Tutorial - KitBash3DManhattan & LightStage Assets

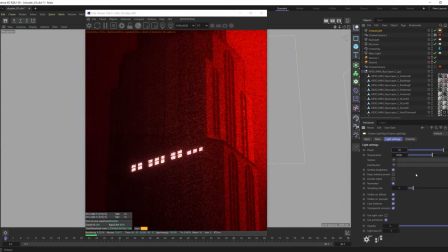So let's just like go with half of the power of that light. And let's mess around with this too. Let's say, let's put a RGB spectrum on this as well.
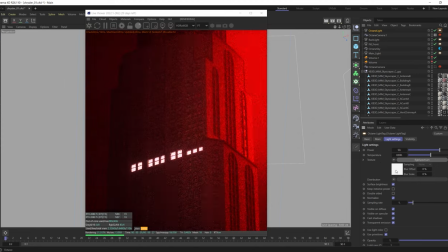And let's give it a little color. Let's do something complimentary here, or maybe close to.
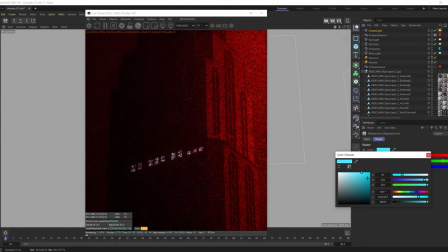Let's see what a little bit of blue. We might have to pump that to counter
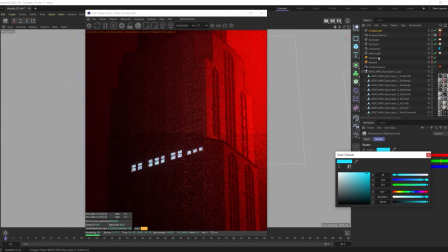the other effect of the volumes have that reddish tone to it.
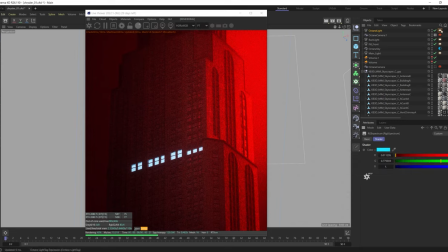Our other lights have that reddish tone to it, and I might even need to make the power go up again to maybe help bloom that area out. This is where that post-processing, some of this glare might work.
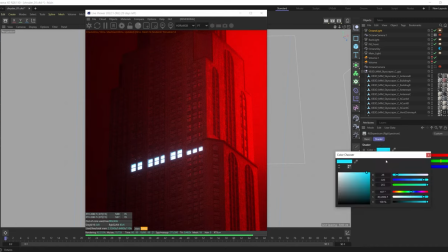Let's go even more intense on this. Let's bring up that saturation even more.
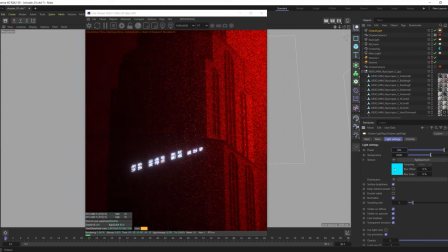And let's go like 300. Now, the only problem is the brighter we go, the more the color that's gonna be removed in there.
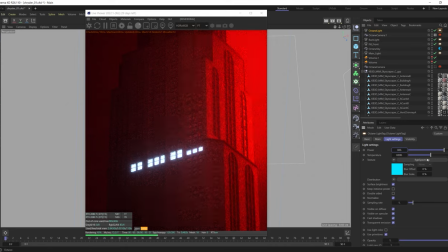I don't think there's really a whole lot that I can do about that. I know I could mess around with the temperature a little bit. That's gonna bring it warmer. I don't know if I bring the Kelvin temperature up. Yeah, we get some of that blue back.
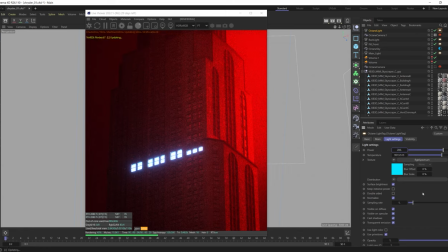Maybe we can reduce some of the intensity because it is getting a little bit too overpowering, I think. I think this would be a little bit of a challenge to where, you know, it feels bright and intense,
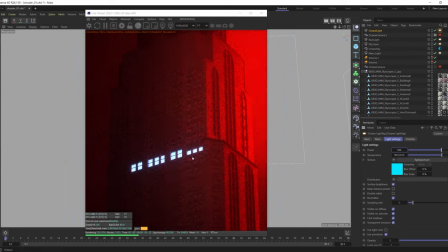but not too overpowering in the scene. But I would like to have a little bit more glow from that area specifically. So I wonder if I can control the cutoff here
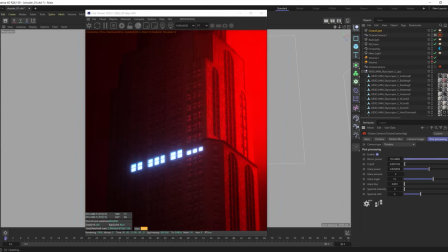and maybe increase that bloom. Yeah, there we go. Look at that. Now we're getting some nice glow in here, and it's not just overpowering from above. Let's see if I do some glare. Yeah, some glare now. The glare, I don't want like the streaky glare.
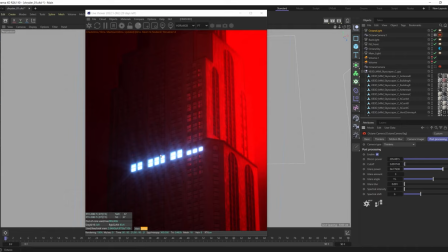So I'm going to say, because I'm trying to make this feel like we're in like more of a foggier environment. So let's take the glare blur way up. And let's go into the camera imager. And let's see what this highlight compression.
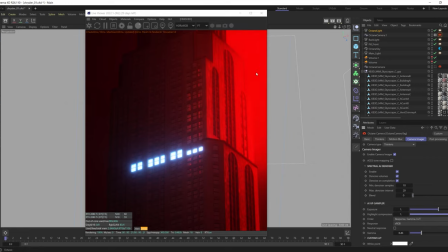Yeah, it's getting just a little bit oversaturated red back here. So when I take this highlight compression up and down, you can see really mostly it's affecting that top right a lot. Obviously it's affecting all my lights, but that's kind of a big spot. So I'll take that down.
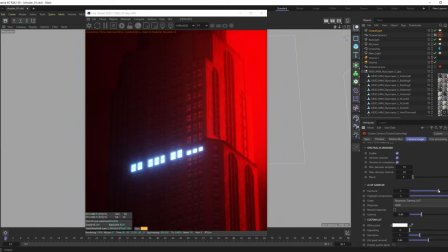I don't know if I want to mess with the exposure a whole lot,
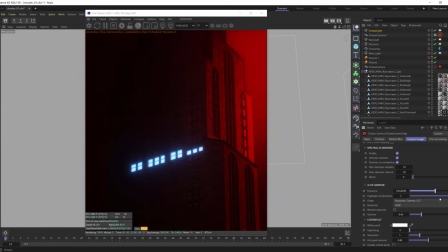even though I know it will take that and that really harsh intensity down that's happening back there, which I do want to take and reduce that.
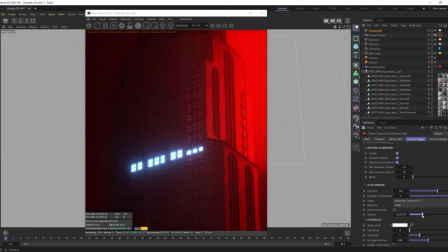But then I wonder maybe if I increase the gamma. No, I like it getting darker over here. So I'm going to bring this back up to 1. And maybe on that backlight, I just bring the intensity down a little bit.
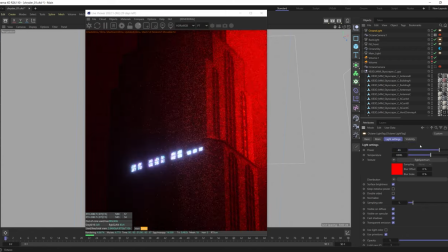So maybe let's try 40. Let's try 30. Nice. So although I like this, we're going to call this window lights.
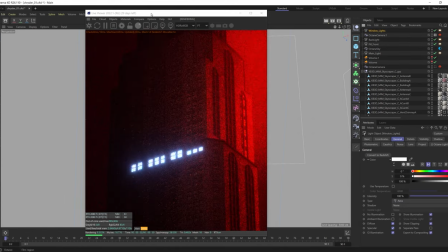Although I like that it's getting broken up here by that shape of the window, I kind of want the light to be up higher. I want our eyes to be moving upwards, you know, especially on this up angle that we have, and not being pulled down.
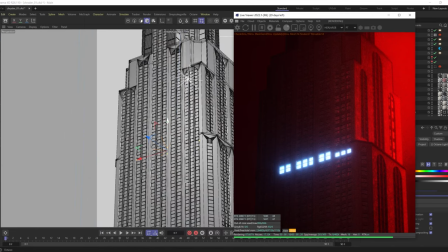And right now it is kind of pulling them down. So I'm going to move this up maybe somewhere in here.
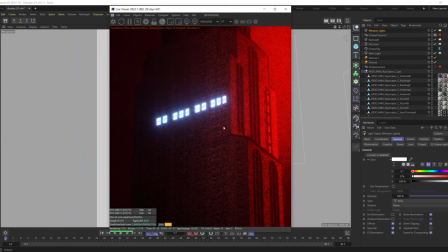Let's see if that feels a little bit better, bringing our eyes up more.